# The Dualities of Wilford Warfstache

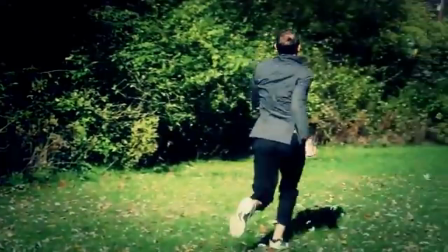[4:07]
Number one, Worfstache is the joke. Much like how The Fall of Slenderman is meant to mock the horror game character as a malevolent loser,
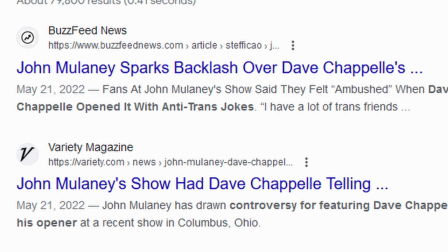[4:16]
Worfstache is oftentimes the target of Markiplier's jokes and skits. Dark and edgy humor often crosses the line when the target of their jokes are victims, minorities,
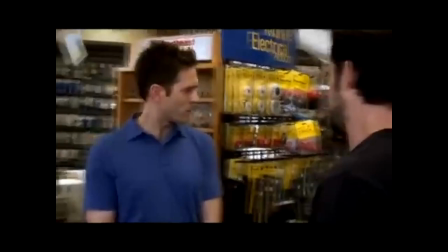[4:25]
or some type of group or person that's already at an unfair disadvantage, hence the term punching down.
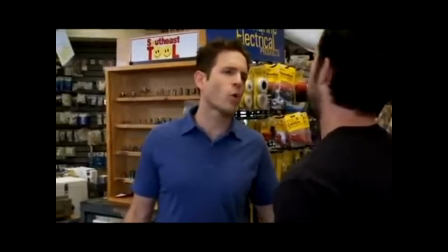[4:30]
The best way to avoid this is to punch up at groups with unfair advantages,
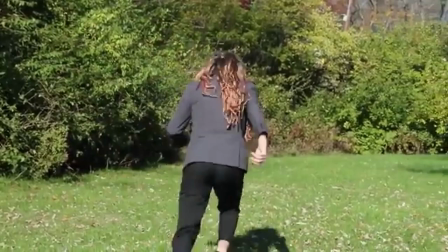[4:35]
or groups that are defined by committing reprehensible behavior, like, say, a sex offender.
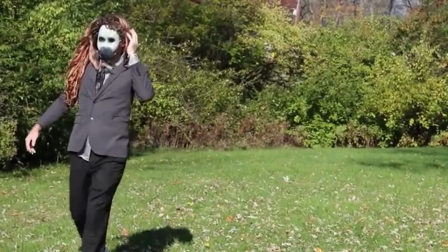[4:40] Run stupider! When I want action, I want stupid.
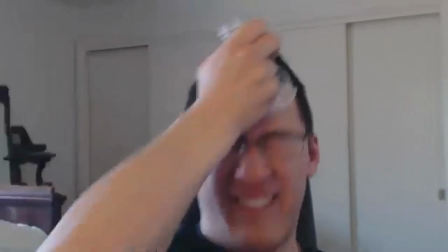[4:47]
Markiplier's skits revolve around characters of the latter two groups, and even when the characters aren't punching up, they instead end up punching themselves.
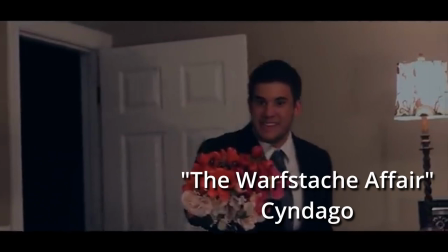[4:54]
In a Syndego skit, where Worfstache is caught having an affair, he panics about getting caught and impulsively shoots all witnesses, including a dog.
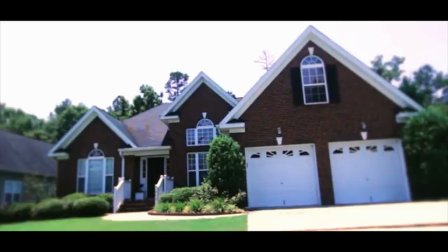[5:03]
And it's also implied he shoots a baby. It's hard to get much darker than dead babies.
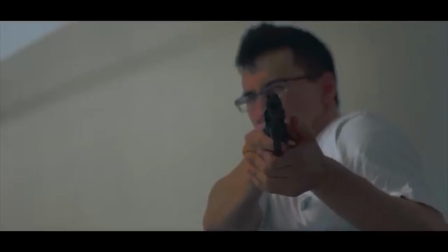[5:09]
But the joke isn't dead babies. Instead, the joke is, this guy is such a moron, he thought a baby could tattle on his affair.
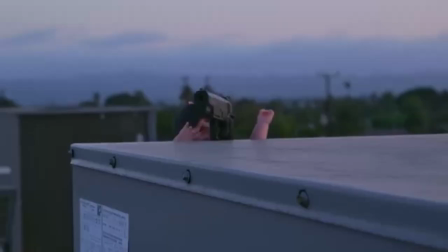[5:17]
The butt of the joke is the baby murderer, not the baby itself. That said, the baby actually survives and shoots wharf stash in another skit.
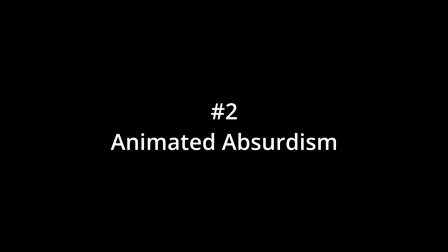[5:25]
Which is a great segue into point two, animated absurdism.
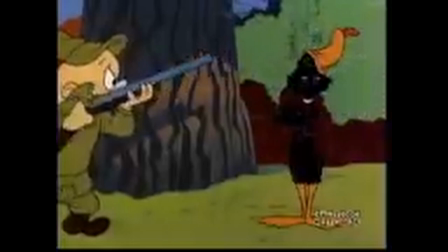[5:29]
As I pointed out earlier, animation can use art style and its own laws of physics to trivialize terrifying situations,
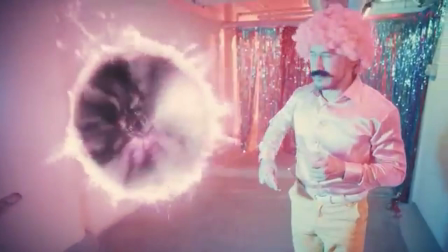[5:36]
making them silly or absurd within their universe. This disconnect from our own reality makes it easier to distance ourselves from the subject at hand.
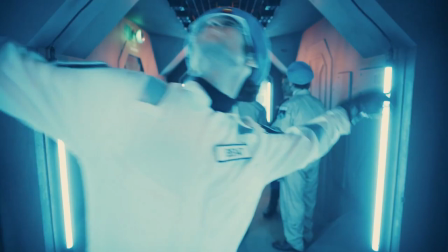[5:44]
Not only are Markiplier's skits full of absurd moments that aren't possible in real life,
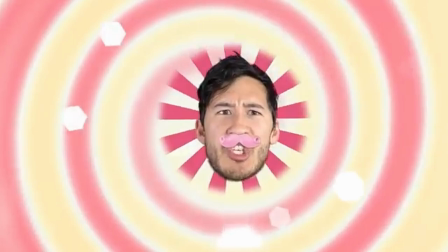[5:48]
but Worf's Dash himself has characteristics more akin to a loony tune than a human being.
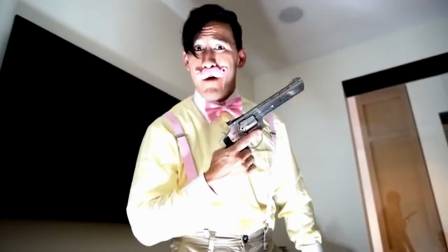[5:53]
His mannerisms are over-exaggerated, his appearance is atypical to us viewers, and his bouncy energy adds into the ridiculousness of his actions.
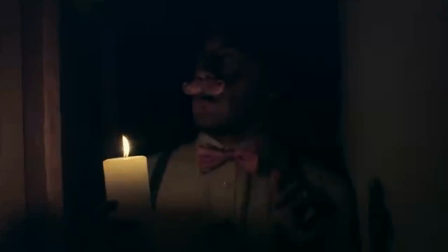[6:01]
We reconfirmed that we're not punching down on any real people because he's so firmly differentiated from real people,
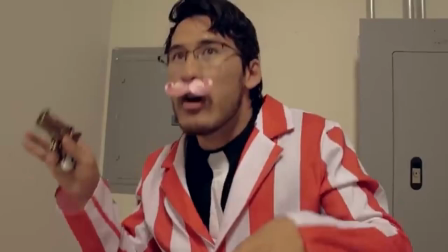[6:08]
as is his reality differentiated from ours.
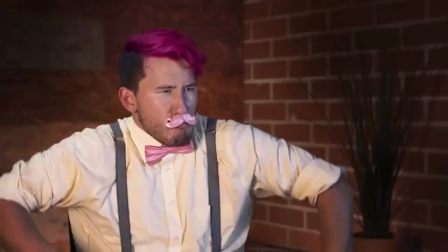[6:13]
None of this means that Markiplier never made a single mistake when messing around with this type of humor.
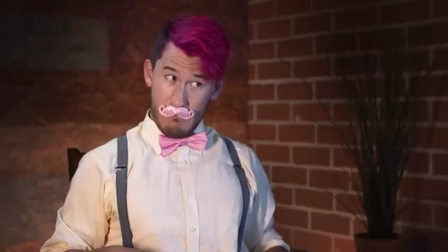[6:18]
The most problematic thing I can think of to point out is the more-than-a-bit-mild queer-coding of Worfstache.
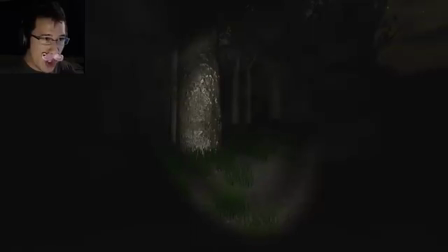[6:24]
Overall, Worfstache seemed to give Markiplier a safe playground to play in until he found what worked for him and his audience.
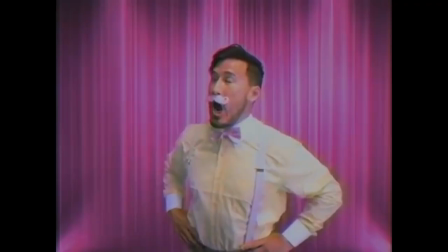[6:30]
He would eventually lean further into absurdism than anything else, but never completely detached from darker themes.
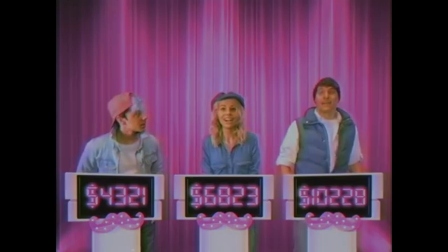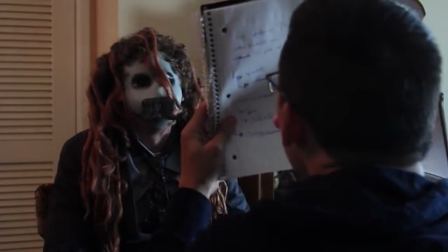[6:43]
I can't speak to how much of this Markiplier did purposefully or thoughtfully. In fact, I doubt he intended anything but to run with jokes he liked.
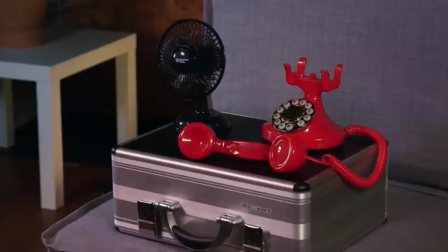[6:52]
But either way, after Fall of Slenderman and The Five Nights at Freddy's interview,
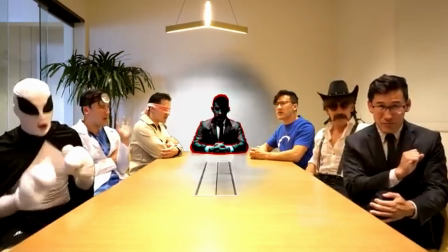[6:56]
the jaw-waggling, mustache-bearing wackadoo was firmly cemented into his brand and fandom's interests, as a character perfect for fun and humor.
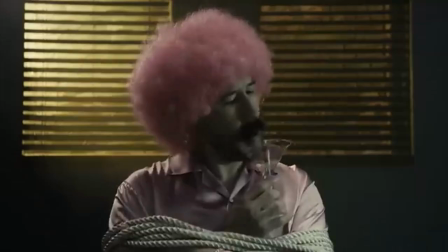[7:04]
And then, five years ago, Mark would take this fun and humorous character and pull him across a different line. Not the edgy line between funny and unfunny, but the line between comedy and tragedy.
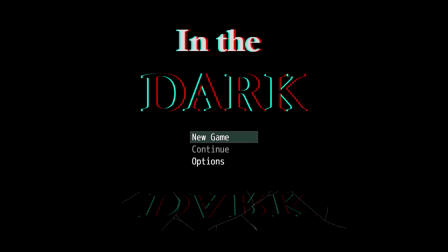[7:17]
Before we do part two, a word from our sponsor. Hi everybody, my name is Etihad, and I made a fan game.
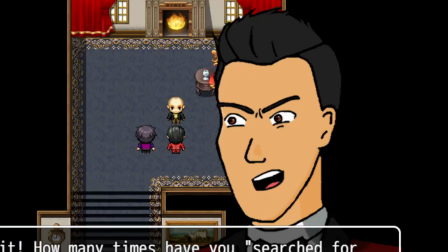[7:25]
And for the foreseeable future, I have no plans to shut up about it. It's got Worfstache, Actimark, Darkiplier, a somebody, and this asshole.
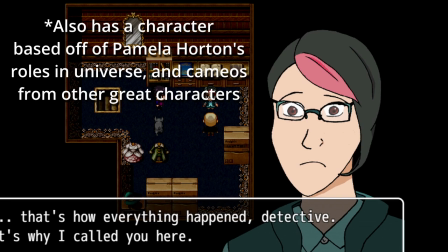[7:33]
Miss Rockin' Tooth has the playthrough on her VOD channel if you want to watch it, but if you want to see the game with less bugs and new bonus features like an after credits scene,
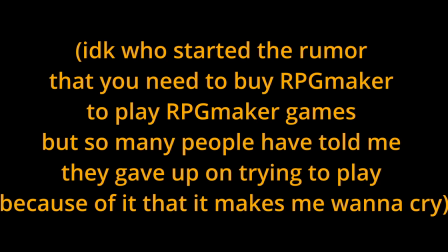[7:41]
you gotta play it. You don't need an HDO account, you don't need to own RPG Maker, you just need a Windows computer to download it and to unzip the zipped file.
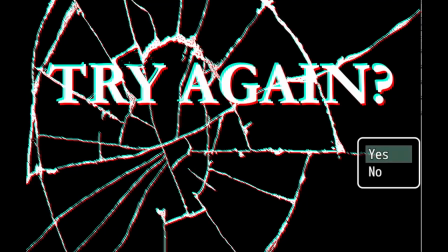[7:50]
So if you like horror games and my particular interpretation of Markiplier lore, why not give it a try?
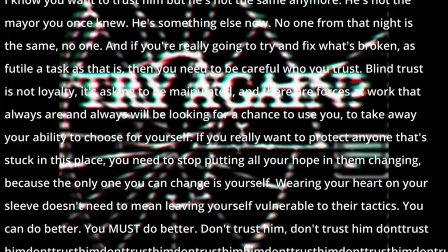[7:55]
Link will be in the description down below. Edeha is not an affiliate of Markiplier. This fan game is not meant to represent the Markiplier brand in any way.
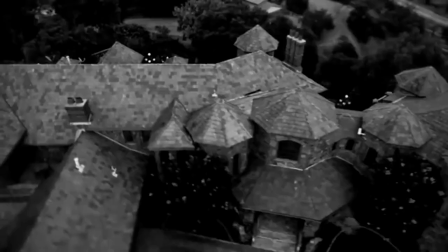[8:01]
This game contains themes of unreality, transphobia, CPTSD, and other heavy topics. This game is not intended for ages 13 and under.